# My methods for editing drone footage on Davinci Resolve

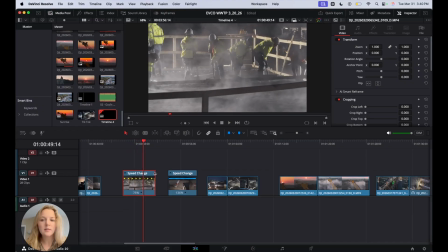12:22 You don't want to slow things down too much, maybe no more than like 60%, something like that. But the slow-mo just makes things look more cinematic. Like that looks kind of cool, especially with the fog.
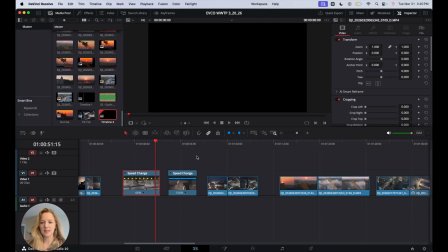12:33 So you can just play around, play with different speeds and stuff like that, transition between slow and fast.
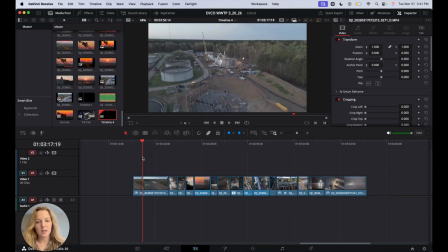12:41 So at this point, I will have the clips in the order that I want, pretty much. Sometimes I switch around the order even until the very end, but like at this point, I have the clips in general mostly where I want them.
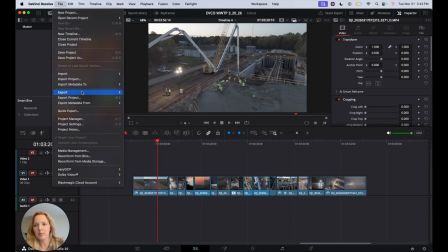12:54 At this point, I will go ahead and go up to my project settings and change it to vertical resolution.
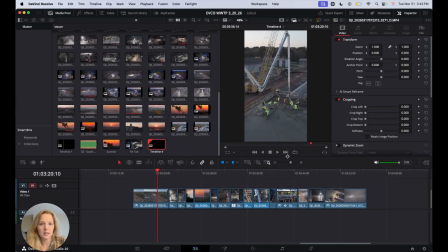13:02 So now you can only see things in portrait orientation. And some of your clips will obviously look different in terms of like your subject. So I don't know, let's say like for example,
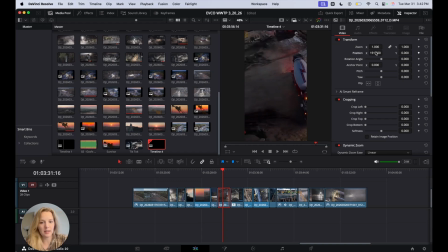13:20 this clip may have looked like this once you switched it, but what you can do is go to your video transform and just center your subject more by changing the position of it. So you can play around with this. You have a lot of leeway in terms of X
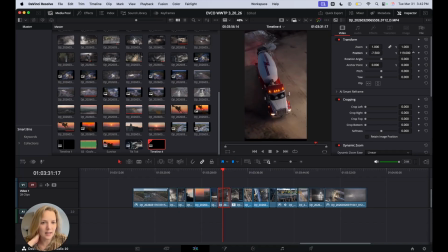13:37 axis, but if you move your Y axis at all, you're gonna get that black space, which you don't want. You can also do like zoom in and out. I don't do that too much, or zooming in, I don't do that too much because then you lose some resolution.
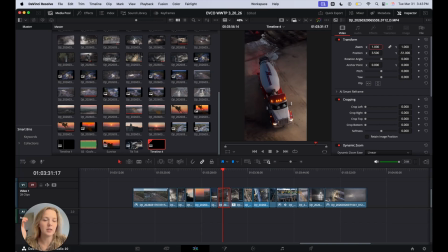13:53 But those are just some things you can play with to focus on your subject a bit more. So now that all the clips are pretty much in the order I want, I go in and add additional effects just to make things a bit more dynamic.
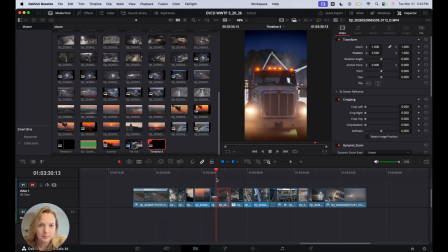14:10 So for instance, on this clip right here, I added the dynamic zoom because if I don't have that dynamic zoom, it's just the truck just sitting there and it's static.
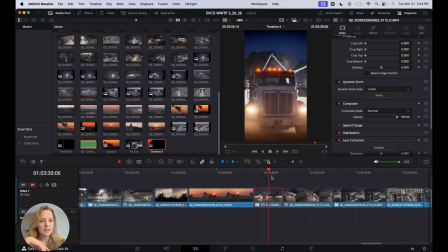14:26 It still looks kind of cool with the fog moving across, but I turned on dynamic zoom and basically it just zooms in. If you hit swap, it'll start closer in and zoom out. And really either one is fine, but it just depends on what you want.
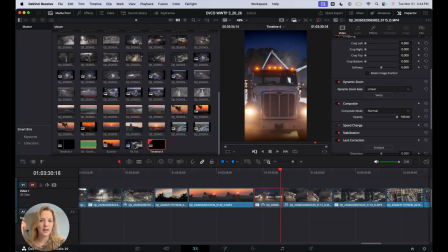14:41 I wanted it to zoom in and it just does that automatically. So I like doing that just to add some more movement. I think I also did that for this clip. I use dynamic zoom on a lot of my clips.
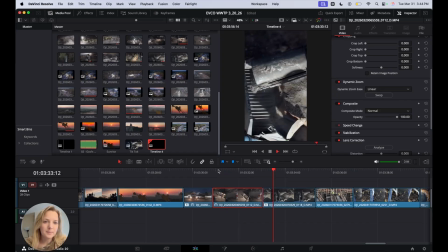14:51 It just adds, you know, some more movement. I think all 3 of these clips I did dynamic zoom.
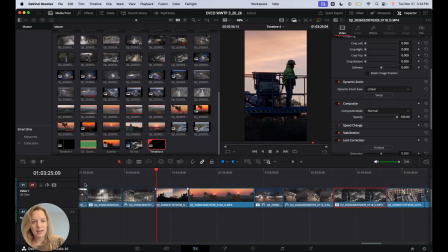14:58 So yeah, that's a handy tool. Something else, another effect that I used on this clip
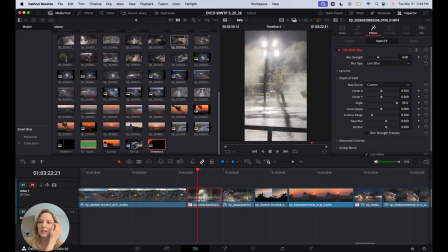15:07 was, and you can look at your effects up here, was tilt shift blur. And this is something you can find in your effects tab. Let's look it up, tilt shift blur. So you just drag it on there, it's already applied. But it adds this blur on the edges.
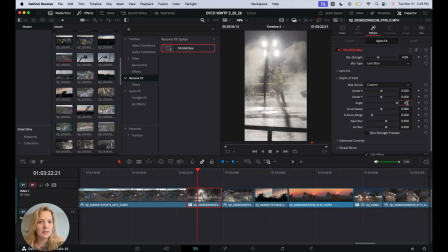15:22 You can also rotate it 90 degrees and the blur would be on the top and bottom. This is just something to like make the clip look a little different. Definitely don't overuse it, but it's something that, I don't know, I just like to add sometimes.
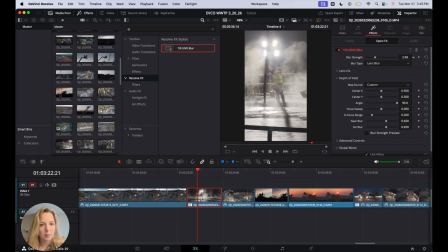15:38 You can change the strength of it so it's not as blurry, but you still get a little bit so you can see the difference it makes. I just like to add a little bit just to, it kind of like focuses more on the subject since he's like directly in the middle and it's a very vertical clip. It kind of focuses in more on that. Oh yeah, so here's one more example of speed ramps that I do.
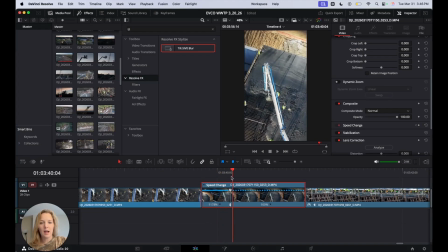15:58 It's where you have a large amount of speed at the beginning and then it goes to your normal speed, which sometimes can be a cool shot, so I'll play it here. See, it speeds up and then slows down. That can look really cool. You can also do that in reverse.
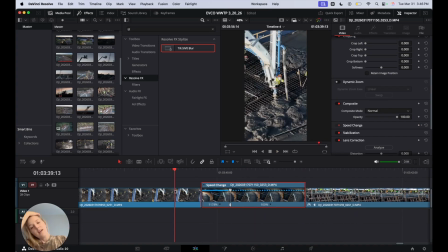16:13 Start out with a normal speed and then zoom up and then you'd go to the next clip. And you can play around with it in terms of movements, like
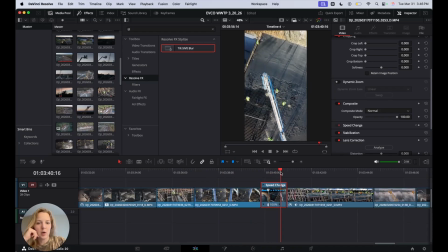16:22 if this clip were to go into another clip that was also moving forward and looking down, that would look really good. You can kind of, you know, combine those together.